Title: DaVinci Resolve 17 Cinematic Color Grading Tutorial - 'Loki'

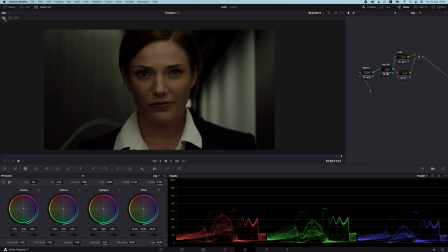Let's pull up the reference image. Okay, so maybe it's a bit much.
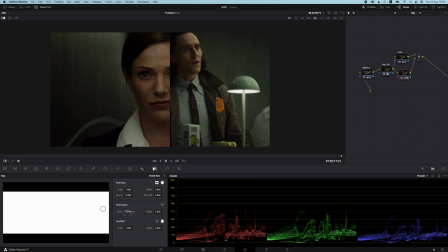Let's go to the key over here, and I'm just going to drop the output, and let's kind of see where that takes us.
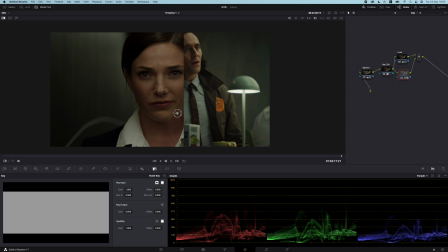So somewhere around there looks pretty decent. So let's call these shadows.
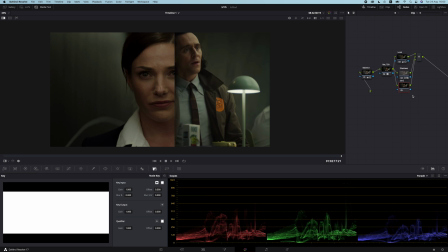Then I'm going to create a new parallel node. That one's gonna be skin. And let's use the curves here.
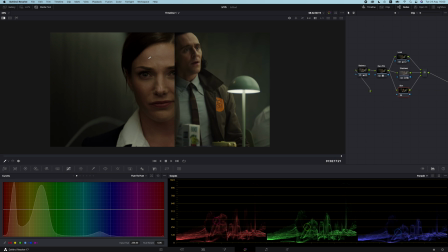I'm going to go to U versus U. I'm going to just grab her skin. And let's see if we can get this a bit closer. Okay, very subtle. Now let's go for U versus Sat.
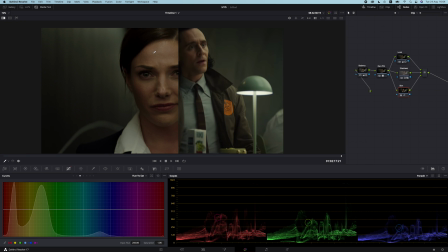I'm gonna do the same thing. So we can see that the skin is pretty desaturated on the reference here. So I'm gonna try and match that, but still keep in mind like the shot as an individual shot. I don't want it to look too desaturated.
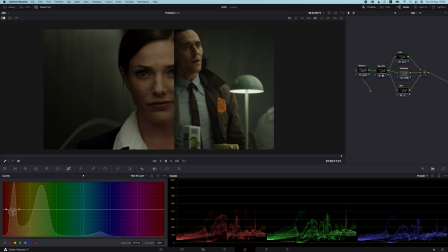So let's do the same with Luma. And let's do a quick before and after.
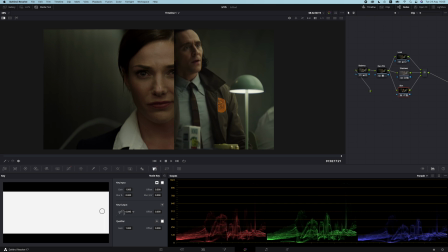I think we went a little bit too far, so let's pull down the key. Yeah, somewhere around there.
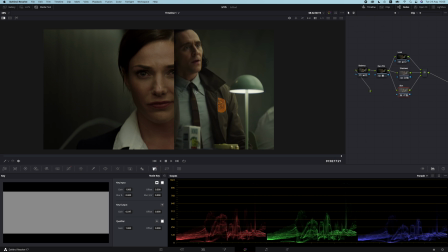I think it looks pretty good. So I think we're pretty much there, to be honest.
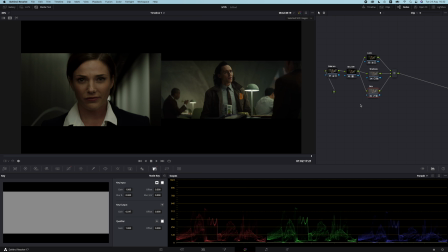There's just a couple more little things we could do.
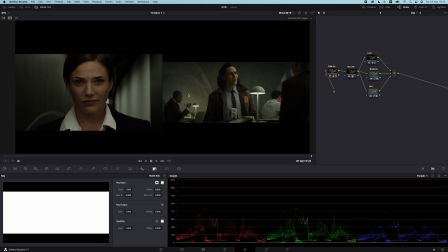When I go back to my balance node, I think we crushed the highlights just a bit too much.
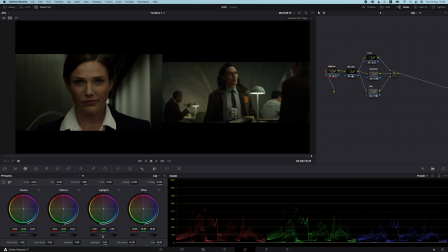And I want to just up the highlights. And this is not doing much because we need to control the high range.
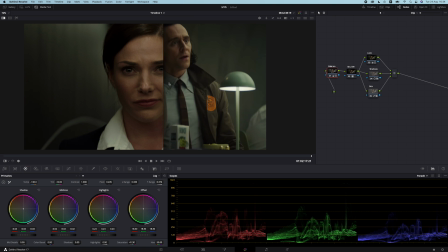Maybe something like that, just a small touch. Then I also think we can adjust the hue of the skin just a bit more. So let's do that.
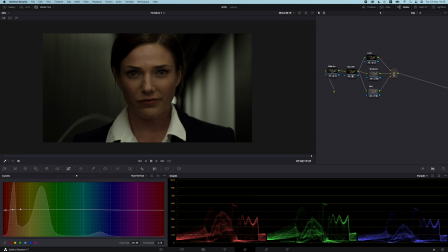And then just as a last touch, I want to add a few windows here and kind of shape the light just a little bit. I'm going to create a new node and I'm going to go into the power windows. And I want to do like a bit of more contrast with the light.
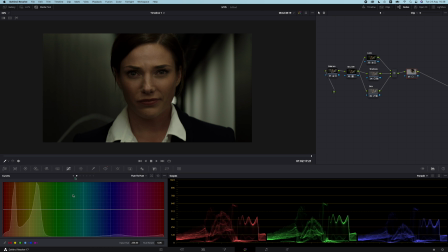So I'm going to use this over here. And then using the curve, I'm just going to kind of grab this.
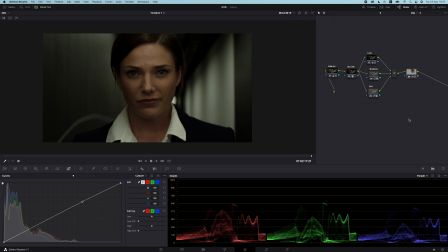Make it something like that. Just a little bit. So this is just adding just a little bit of a pop on the right side. And then I'm going to create a new node. And for this one, let's just create a new window.
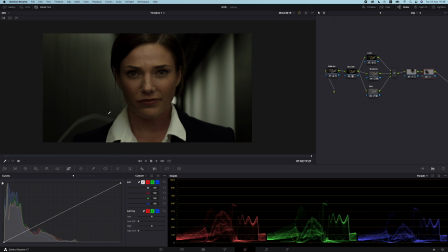And I'm gonna bring that down. I'm just trying to kind of accentuate the light that's going on here. I wanna get more of this shadow and just up the highlights a bit on that side. So we just get a little bit more contrast and shape on the face.
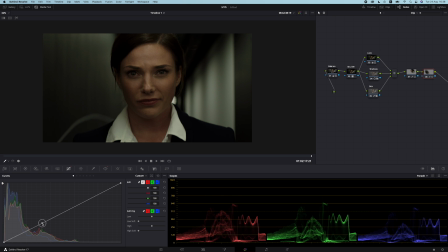So again, I'm going very light here. And if I take these two nodes, this is before and this is after.
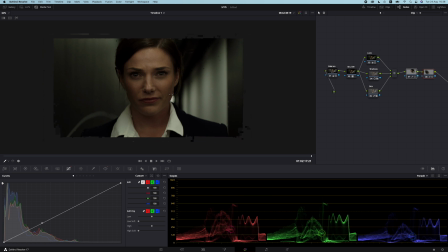It's a very minor shift, but I think it just helps a little bit. Just to give some shape. Maybe even, let's take this a little bit more extreme. Let's pull that down even more.
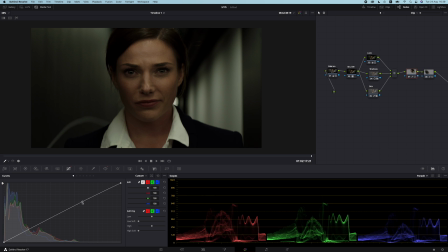And then pull this a little bit more up. So now it's a bigger difference. And I'm gonna call this window one.
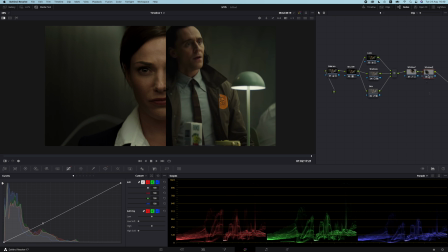This is going to be window two. And I think this is pretty much all we're going to do.
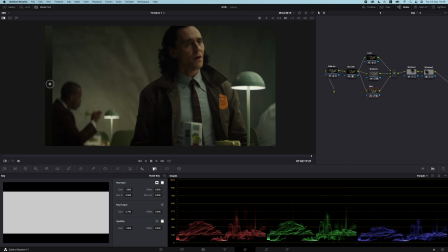If we swipe before and after, you can see this is very similar.